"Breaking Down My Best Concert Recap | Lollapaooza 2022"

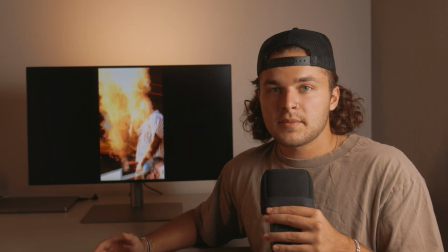The fire blew up in front of him, and I wanted to isolate that fire somehow so that I could incorporate it into the edit elsewhere, maybe as a transition.
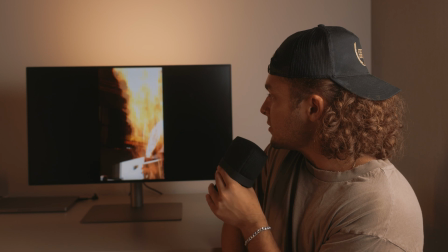So I also knew that since it was Lollapaooza, we know it's in Chicago.
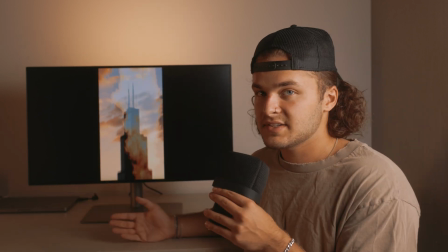This building is one of the most iconic buildings in Chicago, so I wanted to include it.
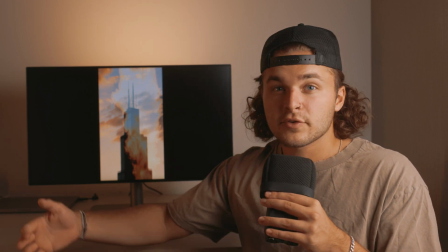I isolated that fire, just crushing those blacks and then using a screen blend mode, and I put it over top of this sunset shot.
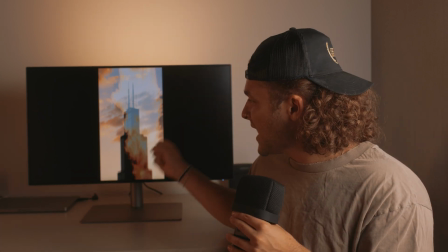I pulled a lot of those colors out of the sunset, really punched those blacks so that it would be high contrast, and then brought that sky back a lot.
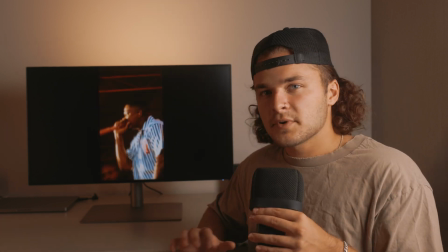So then you see it goes into this shot of YG. I just put a little key zoom with a little bit of a rotation keyframe on it.
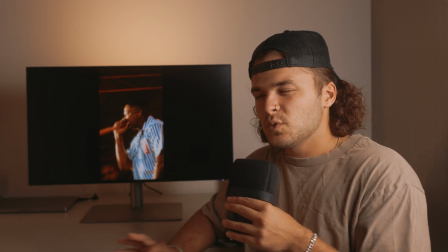Just spices up the edit a little bit. I didn't want it to only be the shot of him. I thought that was kind of boring.
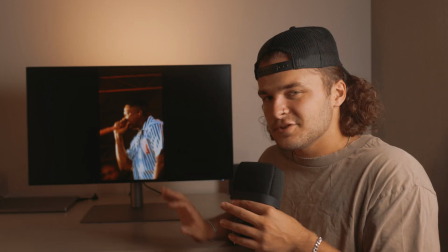So I went ahead and I scale zoomed it in a little bit with that rotation.
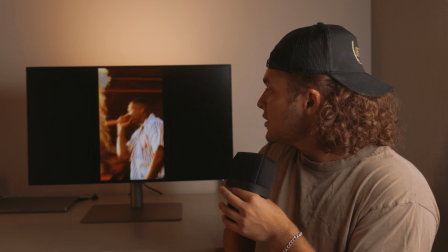These fireworks, this was a cool one for me. This was a cool thing for me to do. I knew I had a wide shot of fireworks and I also had a tight shot of fireworks.
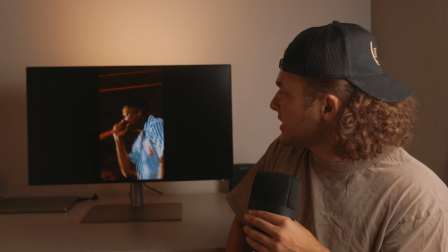I had a shot with the 70-200, which is the one that you'll see right here.
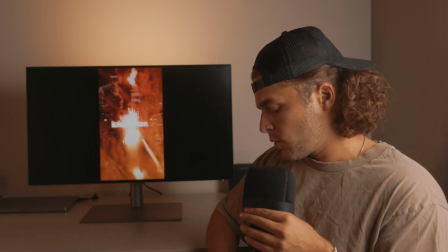Me following this one firework up right here. So I knew I had that.
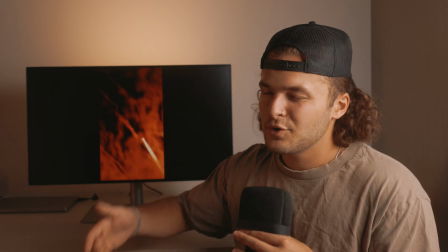And then I also knew I had this wide shot from Kygo, which is probably one of the coolest shots I've seen.
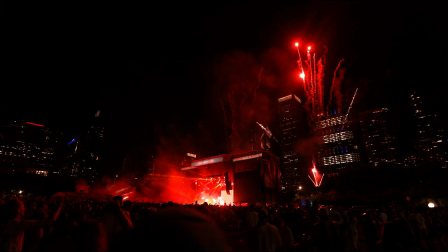Look, right here. This shot was at Kygo, probably the only shot I got at Kygo, but I was pumped.
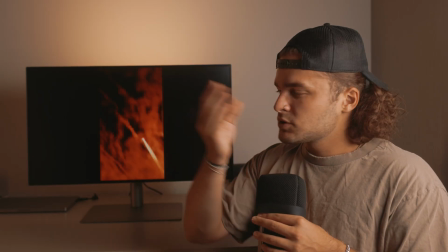8K 24. Chef's kiss to this shot.
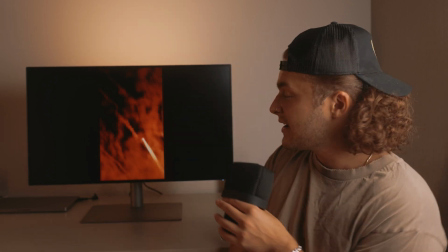It was gorgeous, but I wanted to include it. So how did I do that? I blended it with that one.
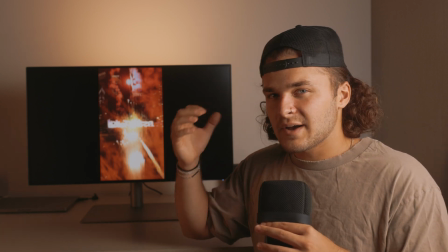I used that burst from the firework. That was actually a fake sound effect.
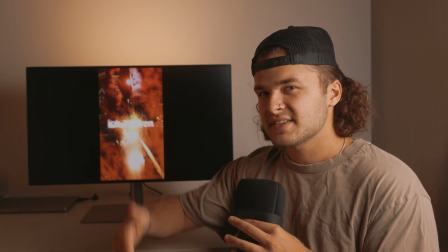I pulled a lot of sound effects that you hear throughout this. We'll talk about the sound design at the end, but then I wanted to show Lollapaooza.
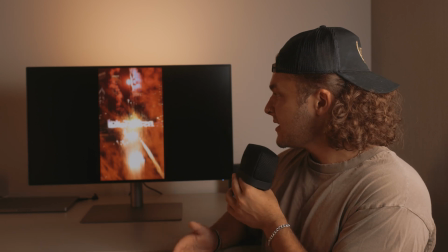Again, this is just a hyperlapse that I took throughout it. A lot of elements going on right here.
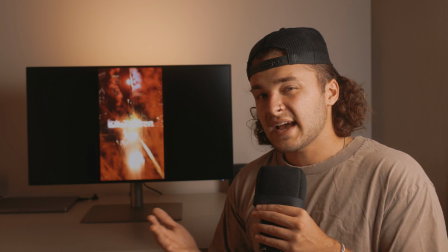But I knew that I had the potential to use these fireworks and actually blend it pretty well because of this transition.
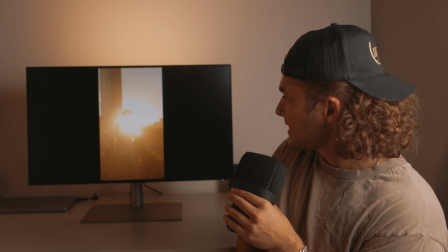So that right there, this transition,
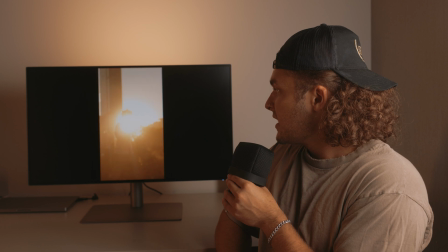there was this bright spot of the fireworks right in the middle with that burst into this sun flare in front of the lead singer of Glass Animals.
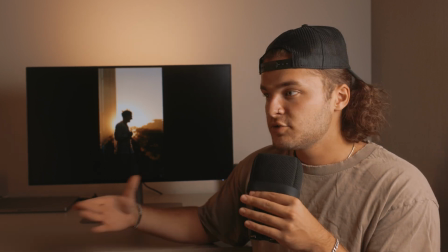Boom, right there. Perfect transition. Two different elements. This is me just knowing what I shot.
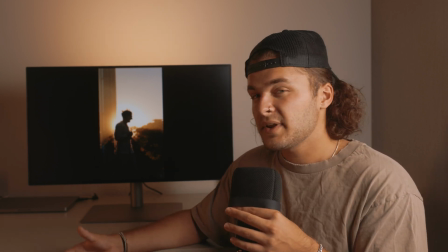This comes back to the perks of me editing what I shot. If somebody else shot this or edited it, they wouldn't have known that this footage was really here.
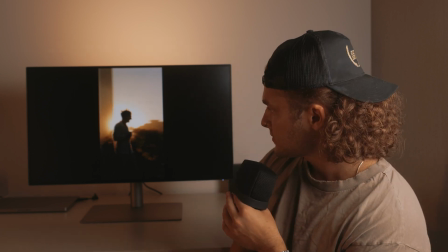So I knew it was there, so I was able to make this transition. So this goes into the first segment of artists.
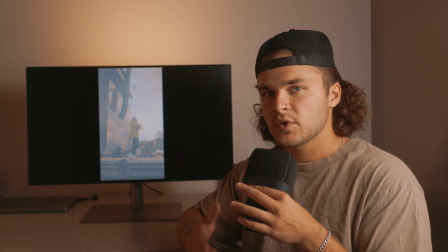I included 3 artist segments with their specific music into the edit.
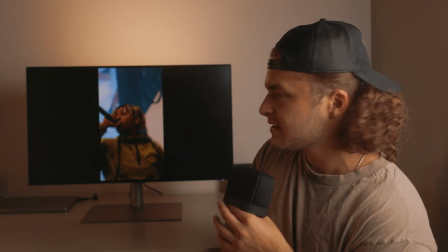First one you see is Corday. So using a lot of sound design here, it goes, and then his music hits.
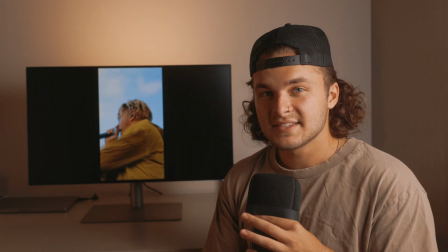So the music hits and then you know it's his part.
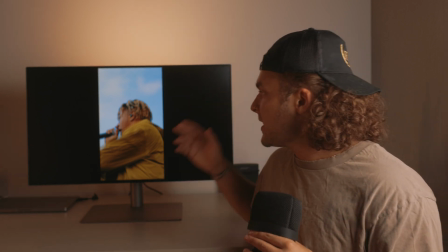Now, if this is your first time watching this video, you probably assume that this is the only song that I use all throughout the edit.
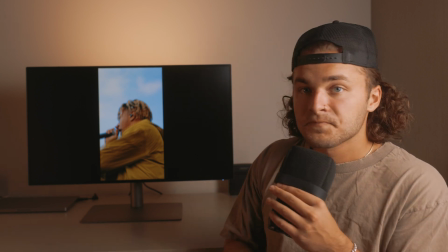Well, that's just not the case. What I did was I used his song for him, and then as you'll see, I used 2 different artists and their songs in the edits.
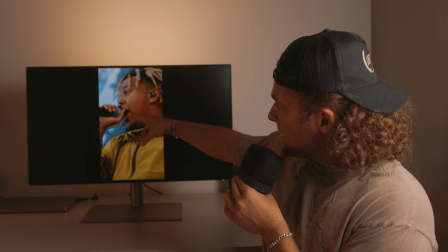So that's another rotoscope. As you see right here, he is separated from the background, and I made it so you can notice the effect.
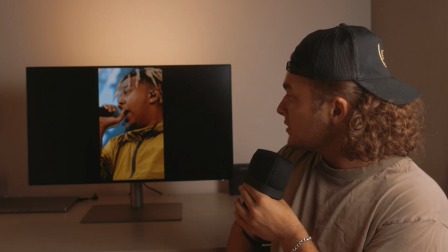So he's a little bit off of the background. And then also, I put a little flash there, so then it's really separated.
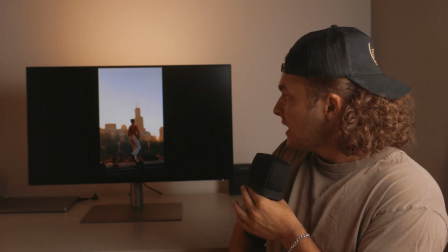Once the flash happens, then he's lined up with that background. And then just to pair it with another flash, just to maintain the continuity.
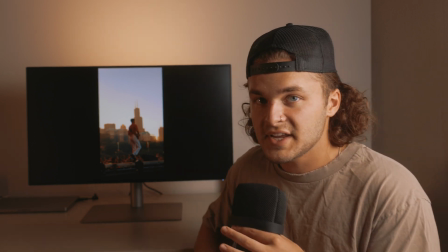And then you heard this song change there into the Glass Animals song.
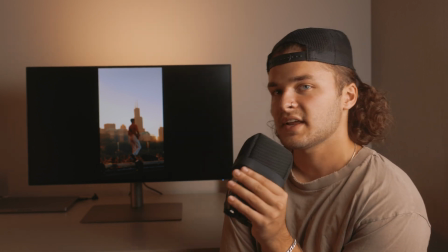So this was probably the coolest concert that I shot during the whole festival at Sunset.
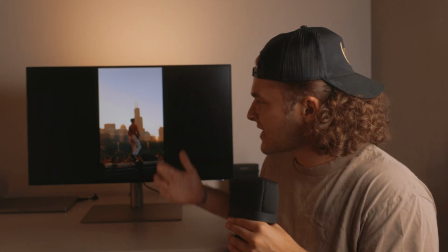Glass Animals, super vibey music, just looks super good.
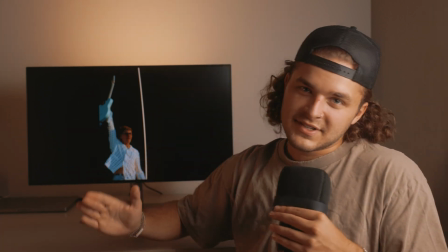And then that right there, sound design, sound design, sound design, money.
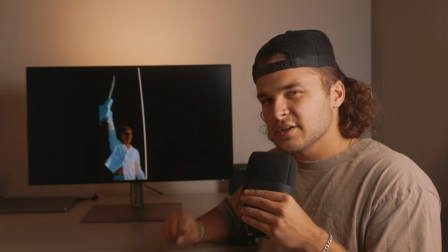I'm super pumped about how that turned out, and I wanted a real punch to whenever I separate him and the Kid Laroi,
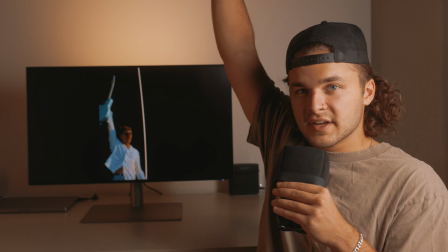speed ramping that shot of him holding his guitar up and adding a sound effect there.